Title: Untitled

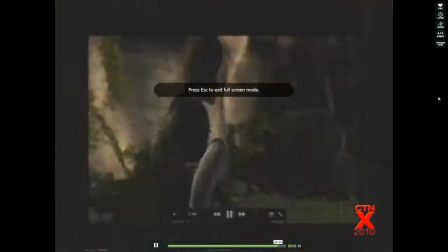(0:00)
Just wanted to show you a bit of progression for the animators in the house and those who don't know much about animation.
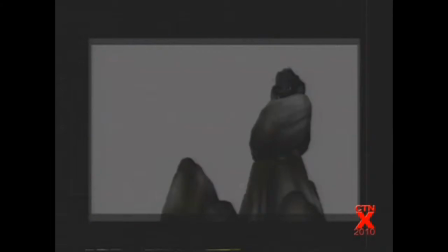(0:08)
When we animate the scene, we usually start out with the simple version of the character.
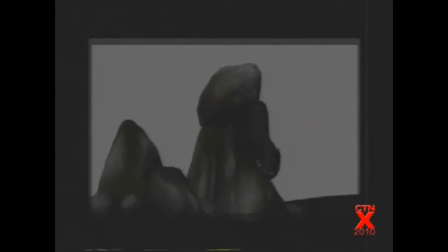(0:15)
We turn everything off that we don't need to for that moment,
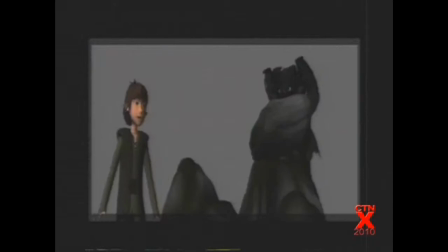(0:19)
and sometimes I don't even know what I'm going to do for about 3 seconds, and I just go from one pose to the next,
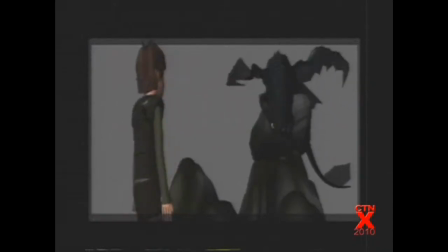(0:24)
and little by little I break it down.
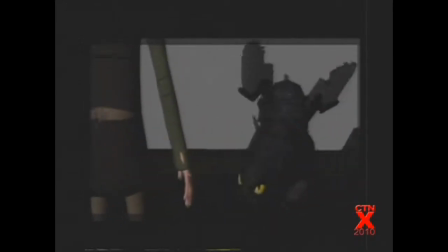(0:26)
And in this particular scene, my cat always jumps off the wall in a certain specific way, and I wanted to get this into the scene.
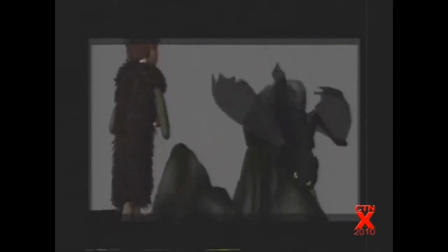(0:34)
And in the conversations with the directors, that seemed to play quite well,
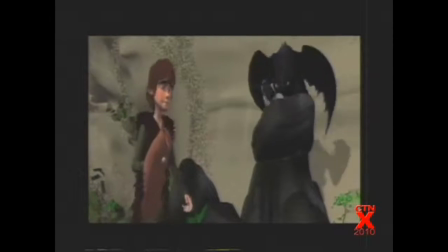(0:39)
because this is one of the key scenes where Toothless is sort of sneaking up to Hiccup, and you don't know whether he's going to kill him or is just curious.
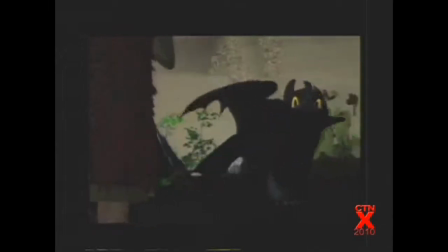(0:47)
So that ambiguous nature of that scene,
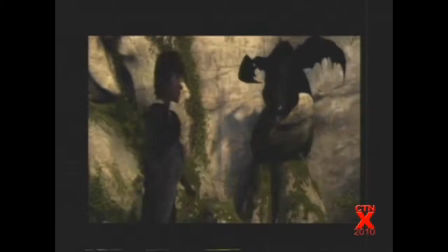(0:52)
the idea of doing that very thing, that little jump off that rock,
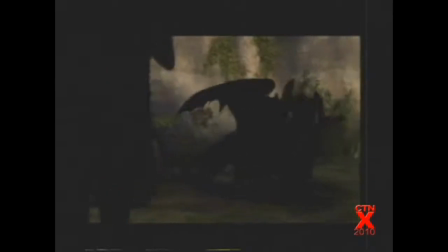(0:57)
played along really well with that idea of the scene.
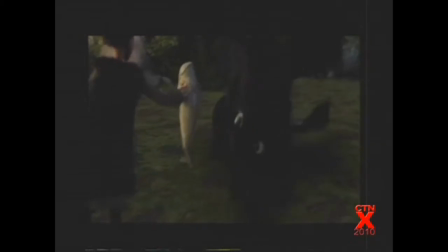(1:03)
See, this is the shot I was talking about, where he's kind of walking sideways, more like a kangaroo, you know.
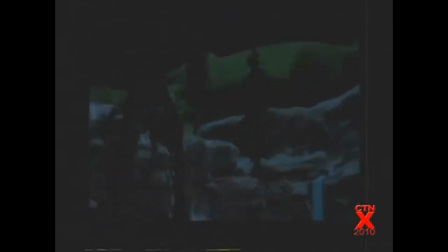(1:09)
And then and one more scene where one of the flying scenes. So this is layout. This is how we get it into our computers when we're ready.
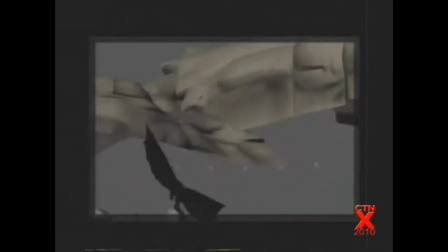(1:21)
And the first thing you do is you just plot out more or less where the path is, where he's flying.
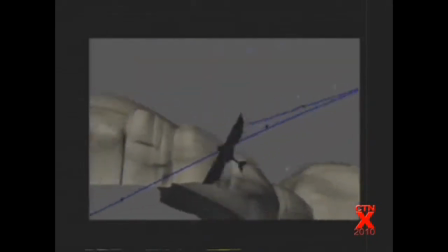(1:27)
And you see nothing else is animated.
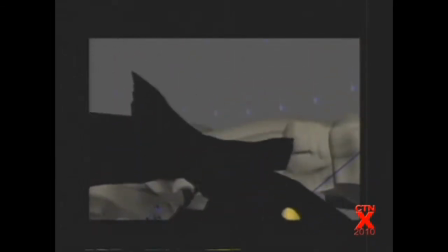(1:30)
And that blue line represents where the center of gravity is on this character throughout the scene.
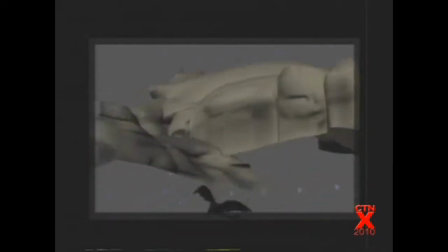(1:37) No, it totally makes sense.
And I've placed the human characters on top, but they're not really animated yet.
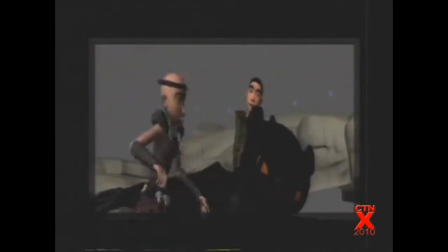(1:43)
They're just placed.
It controls them. Let's find your dad. And they're ugly. No.
They're ugly for a long time, actually.
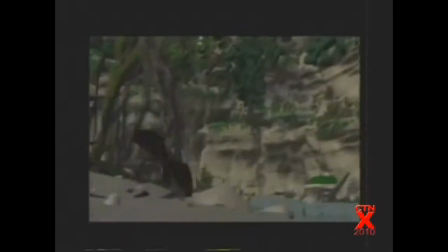(1:48) No, it totally makes sense.
It's like a giant Now I turn on all the background to see whether they're flying into any trees.
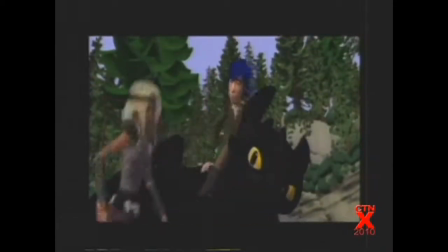(1:54) It controls them.
The blue hair means that No. the hair is not simulated yet.
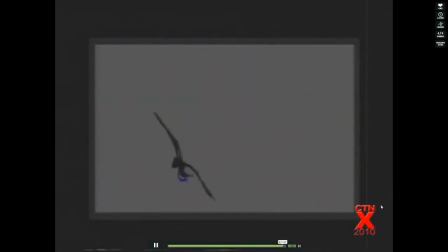(1:59)
And then this is a really I think good tip for everyone who's animating.
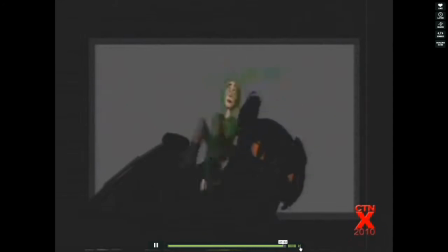(2:04)
When you get close, do a pass on your entire scene and write down every little note you want to do on this scene,
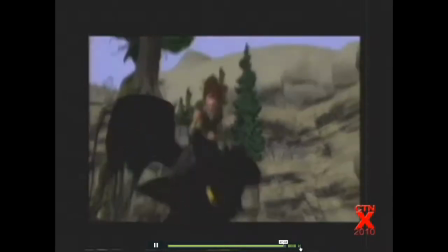(2:12)
and then go do it without looking at it. Because that's the moment where a lot of animators spend a lot of time.
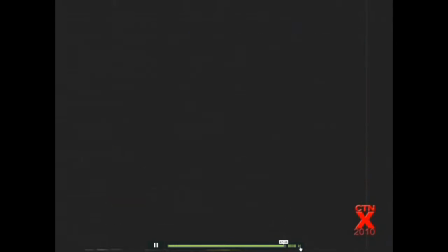(2:18)
They fix it, they look at it, they fix it, they look at it. And thank you, Dean, for making this shot really dark. So 3 weeks of work from an animator, and then you can't really see it. I'm going to find a way